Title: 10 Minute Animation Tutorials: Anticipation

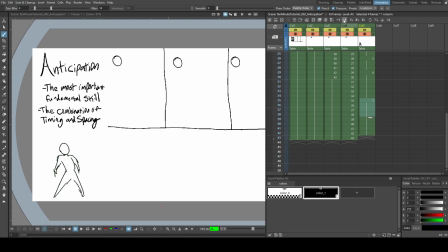504s
Okay. And we're just gonna add one to the end to make it nice and even here. So let's go extreme. We're gonna take 2 away. We're gonna take 2 away.
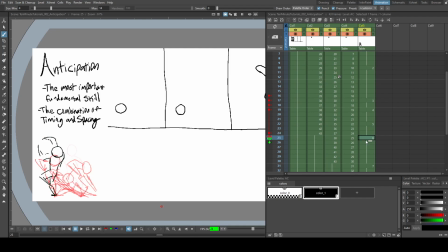519s
We're going to hold those extra frames on this one. So now exact same timing, but new spacing.
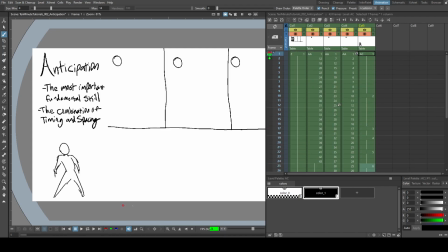533s
And now you can start feeling what I'm going for with the example. What we can do at this point, we can start adding breakdowns, and you add breakdowns at specific spots to give you even more of that sort of feeling.
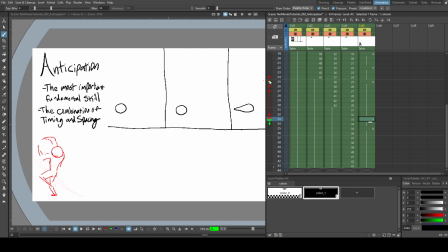553s
So let's do it here, and let's see what this changes with. About a minute left to go. I'm going to try to keep these at 10 honest minutes and not 10 Adrian minutes. Those are 2 different things.
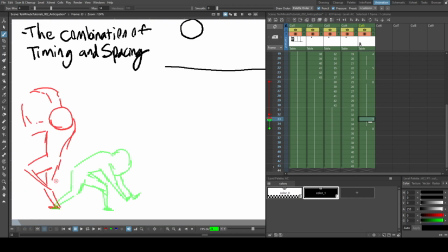565s
I'll be there in a minute means I'll see you tomorrow.
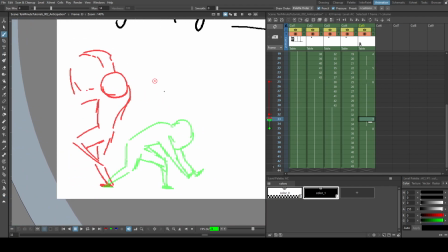568s
All right, so let's give it a good old-fashioned smear, and we're gonna wave the arms back so that
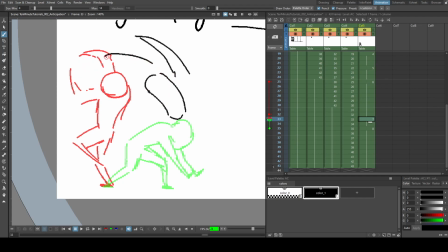582s
as this blob is turning, I want you to feel that they're putting a lot of force into this,
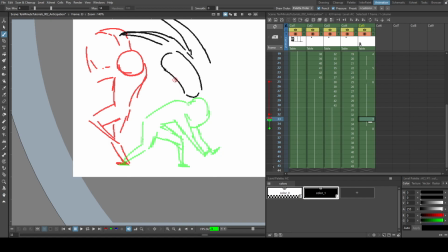590s
and you could noodle this all day. You could add so many keyframes into this. the feet aren't really, this foot isn't really moving, but this foot back here has already pirouetted.
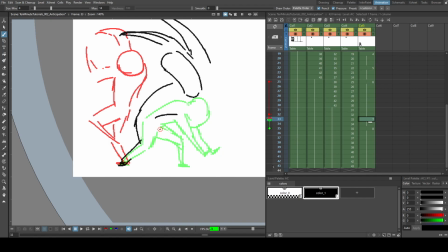609s
And let's say that we're going to put some extra anticipation on that by keeping this foot up and have it look like it's going to slam down.
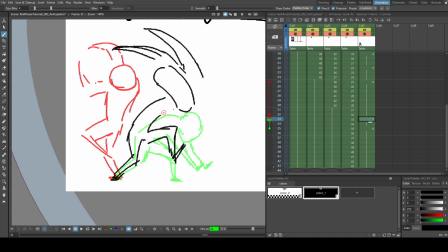623s
And we're going to go for one more minute because we had a minute of explanation. And let's add this frame where the foot is down first.
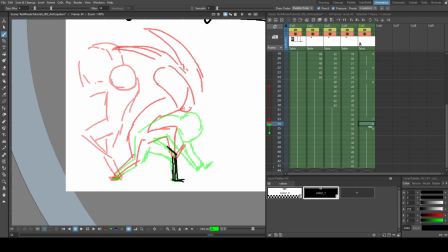636s
So you still have the anticipation of what's going on with the head, the hand and arms, but the head has made it to its location. The arms are making it to their destination, and whatever energy attack or bending or
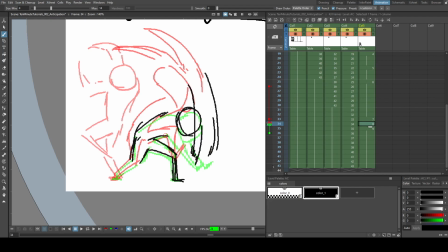655s
anything that this character is doing is going to be super duper felt. Super duper. Okay.
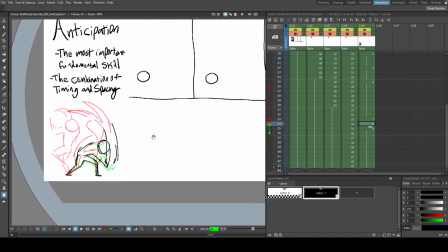667s
Now that we have that, let's see what the fruits of our labor have done.
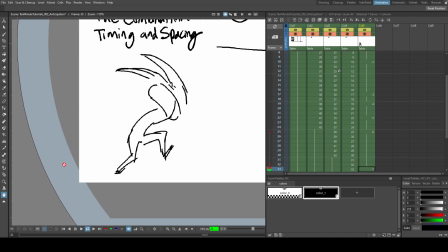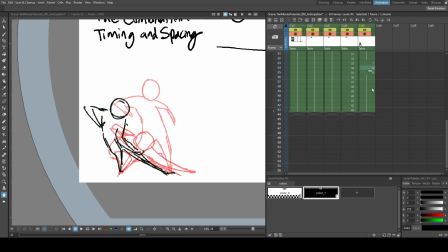678s
And we don't have any settle frames at the end, so that is another big thing. A lot of this is trying something and seeing how it works for what you're trying to do.
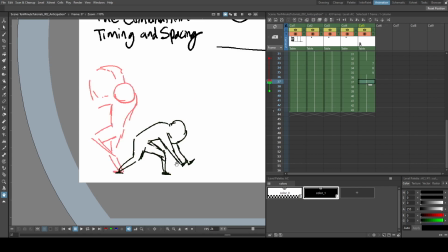695s
Okay, so I'm going to add a frame here, and I'm also going to redraw this thing again. So I don't need that one.
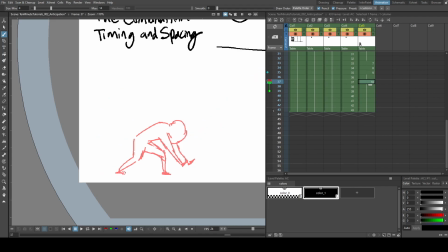714s
I just need this frame. Yes. So there's a significant amount of weight. There's a significant amount of swing. You start adding horribly drawn perfect arms
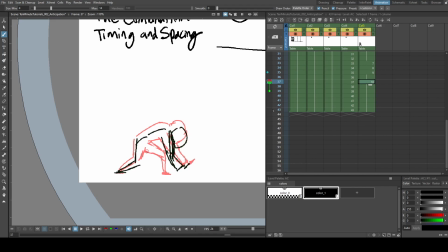735s
down. And the way that the character reacts to their own force is another sort of anticipation.